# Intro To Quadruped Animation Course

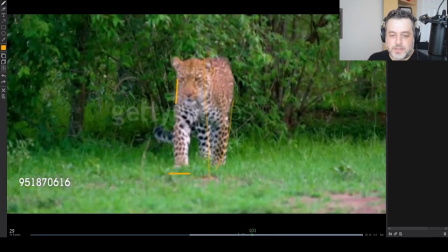41:24 But this moment when it impacts and then it shifts over that leg, that's a lot more pronounced to me it's sort of a moment that i would read as an audience member
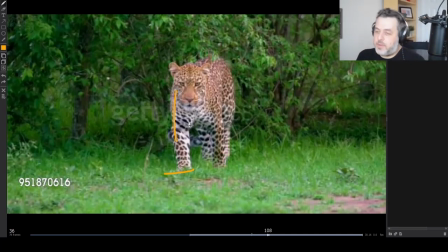41:34 and so the shift over can be subtle but the impact moments that's when i would put the emphasis on the side
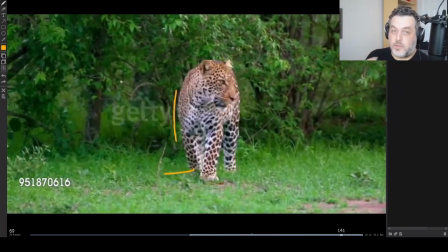41:39 to side so to recap i would keep them subtle so the amplitude isn't too big and i would really restrict it to
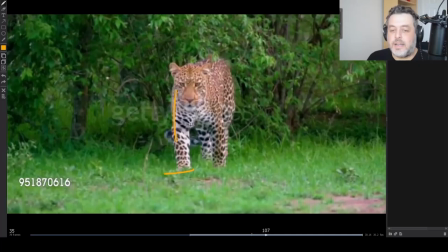41:45 these little moments of the impact that's when i feel you get the most bang for your buck and and the rest of it the rest of the time in the walk you don't have to feel it so much. This applies to the front and the back. I wouldn't say the back for some animals, just like the up and down, the amplitude is a little bigger.
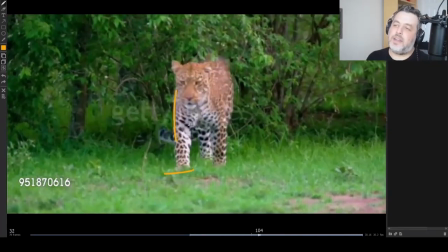42:01 Some animals, the side to side is a little bigger in the back, but I find that is disguised a lot by the rotation, so it's not as big a deal.
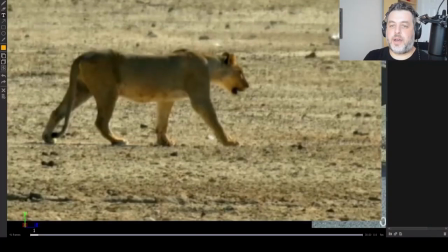42:08 But it's just something to keep in mind. Hope that helps. Now we'll talk about a couple of subtleties for animating the legs, a couple of refinement tips. The first major one is the spacing from a profile.
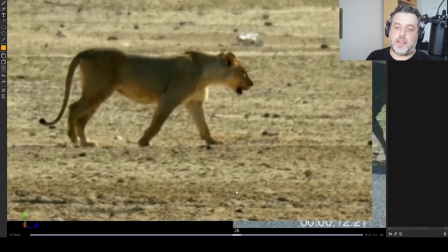42:21 when an animal is walking and it becomes much more apparent when they're running at the faster gates. But what we're all basically doing, including humans, is we're swinging our leg forward.
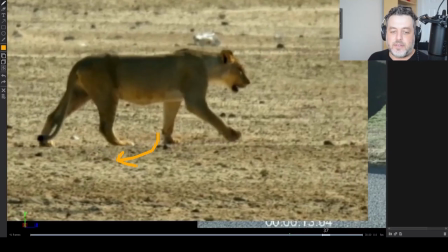42:35 And then when we're about to land, we swing our legs back so that when they do swing back, they match the speed of the ground. And again, this becomes very apparent in a run cycle where it swings way past and then swings way back through the contact.
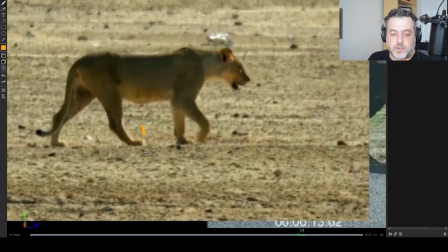42:47 Now, when it's a walk, gets a lot subtler. And so that turns into sort of a stomp down. It doesn't really swing back as much in most animals.
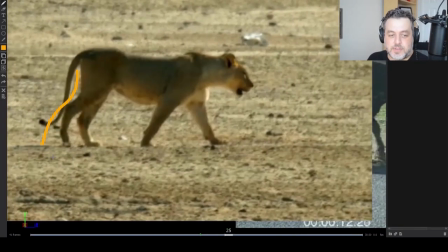42:54 And I think that's pretty important for the spacing. You know, the common rule in anim is it peels here and it plants there.
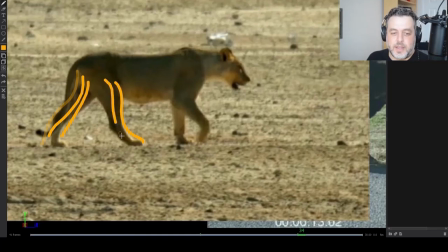43:00 And so most motions, you'll want to have a little bit of ease frame. So it's grouping up and it groups a little bit when it's about to stop and it's faster in the middle. That's kind of a common thing in anim. It definitely applies, but I think this is a really important moment that separates okay walk cycles and great walk cycles.
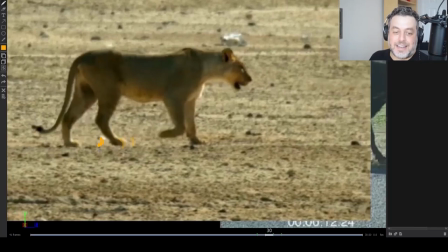43:16 It's this little moment where if you track the foot, as it's landing, this is the moment I'm talking about, it slows down its forward progression.
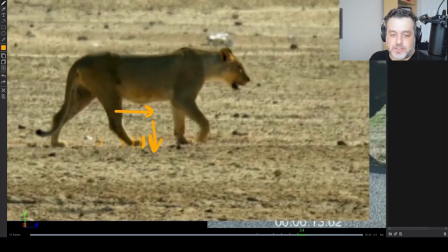43:24 And it actually sort of slows down a lot and it sort of stomps down the last frame. That's really important. You don't want it progressing forward to the ground. You want it reaching its peak and then slamming straight down, sort of. I hope that makes sense. That's the first subtlety that I think is pretty important and it really helps to sell the weight.
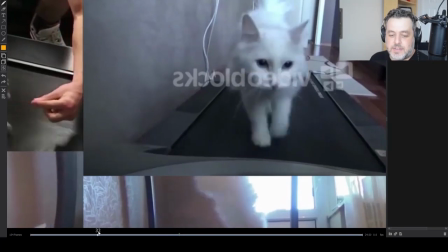43:42 The next one that I think is pretty important too, more for mechanics, is the way that they swing out and in from the front view.
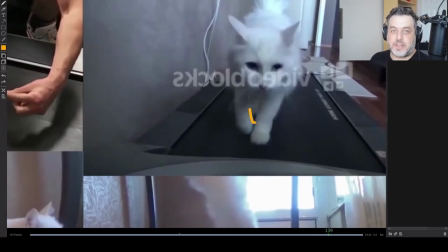43:52 The animals do this to not sort of cross and hit each other's legs, right? They don't want to hit their own legs as they're passing. So what they'll do is as they peel, they'll swing out. And then when they're about to land, they swing back in at the last moment. To me, sometimes I find it difficult with some designs to notice, to have it readable, the swing out after the peel.
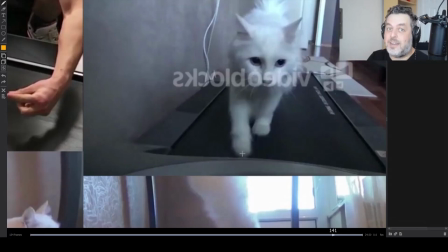44:09 So I find you get more bang for your buck to make sure that you're reading the swinging in. The swinging in is what matters the most, in my opinion, to make it feel like a believable cycle. So when it's at its passing pose, even if it's subtle amounts, sometimes it's barely noticeable, but it's felt. You want to have the legs a little bit further away from the body.
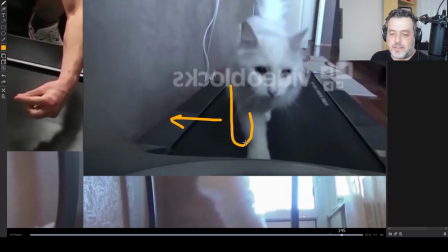44:28 And then that moment between passing to landing, it swings in and It plants under the body. That moment of swinging on, swinging in, it's pretty important subtlety. Some animators forget it. And again, it doesn't make them believable, makes them look a little stiff.
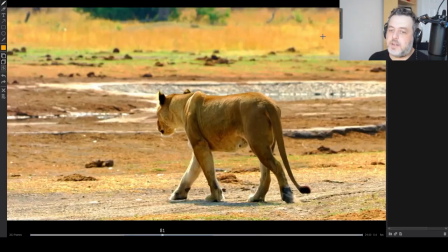44:40 It's really important to keep this in there. Another one, especially for bigger animals, is elbow pops. I talked about how to show the weight in a leg by scapula popping up, chest sinking down, and hot compression.
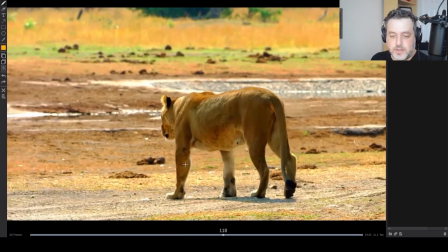44:54 The other one which works really well is to include the elbow jiggle. It's very subtle for most animals, but it's absolutely there.
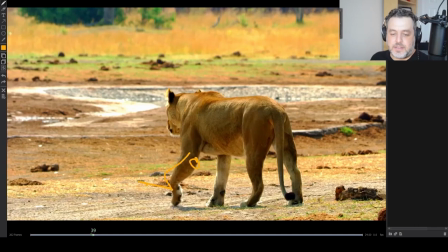45:02 The general rule is sort of like, it's sort of tucked in as it's passing, then it swings out as it's about to land.
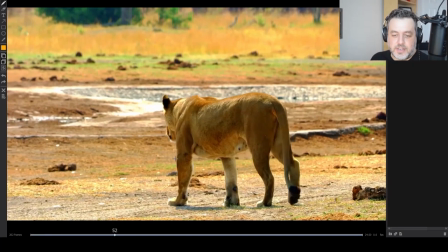45:12 And then once it compresses and the force goes back up the leg, it jiggles in and out. This could be more apparent in some bigger animals.
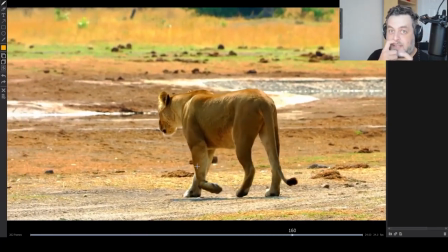45:19 It'll be an actual jiggle that tapers off. But it's pretty important.
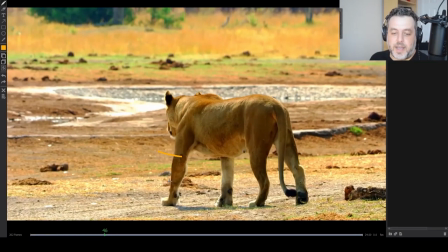45:25 The minimum though that you want to do is to swing out on the passing, and then after it compresses, swing in.